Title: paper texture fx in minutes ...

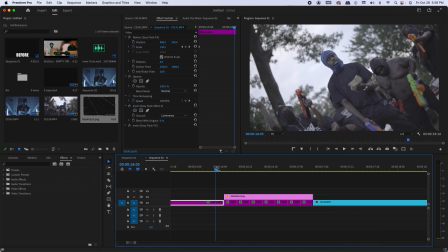[4:20]
That looks cool, but it looks kind of dry, kind of stale. You could add a little more.
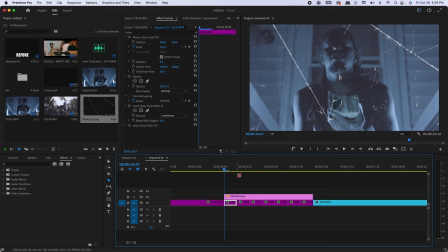[4:26]
So what I'm gonna do now is split the texture, the paper texture, at every cut of each freeze frame.
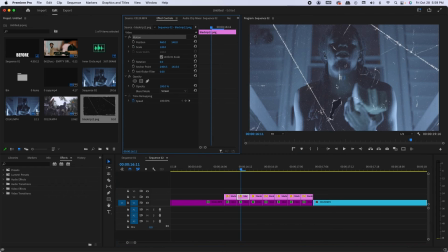[4:39]
Then I'm gonna move, I'm gonna start with the second rip, then I'm gonna move each section to a different spot. So you'll be able to, so it'll give the illusion of different pictures, if that makes any sense.
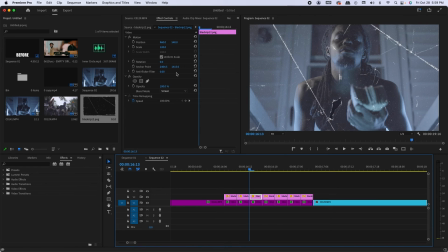[5:01]
I'm just gonna go through and move these around.
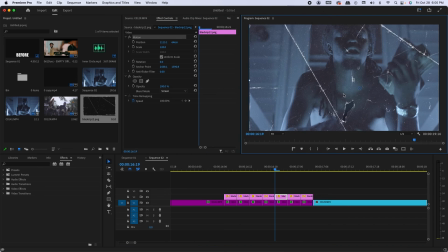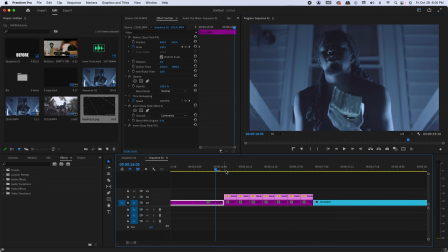[5:11]
Okay, so now what we have is
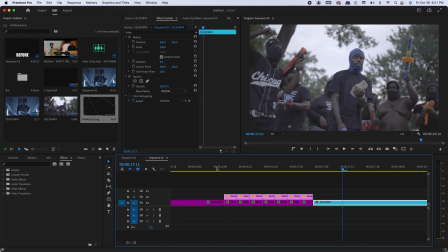[5:17]
it gives it more of a glitchy look because the actual paper textures move around. So now what I'm gonna do, just to spice it up a tad bit more as it's transitioning into the next scene,
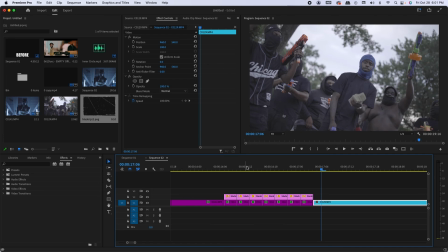[5:32]
I'm just gonna add a simple flash transition, three frames, make a cut. I'm just gonna use an easy flash transition that I made, quick preset that I made,
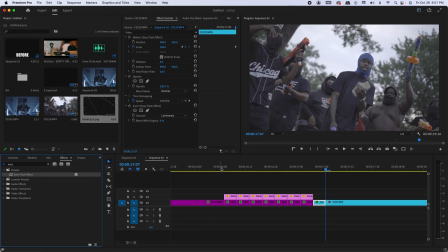[5:49]
drag it onto that clip. So now what you have is
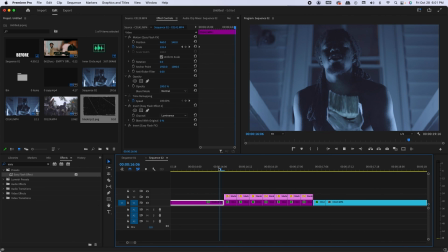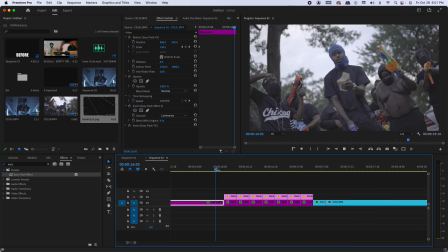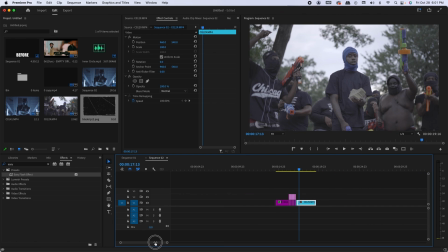[6:09]
and just that easy, a quick effect that you can apply to any clip, any scene, that'll just add some spice to your edit.
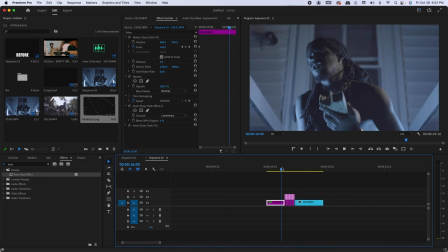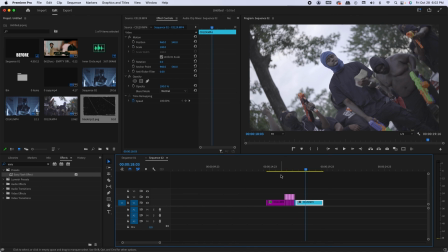[6:27]
As I said, guys, I'll be back with more vlogs, more tutorials, so catch you in the next one.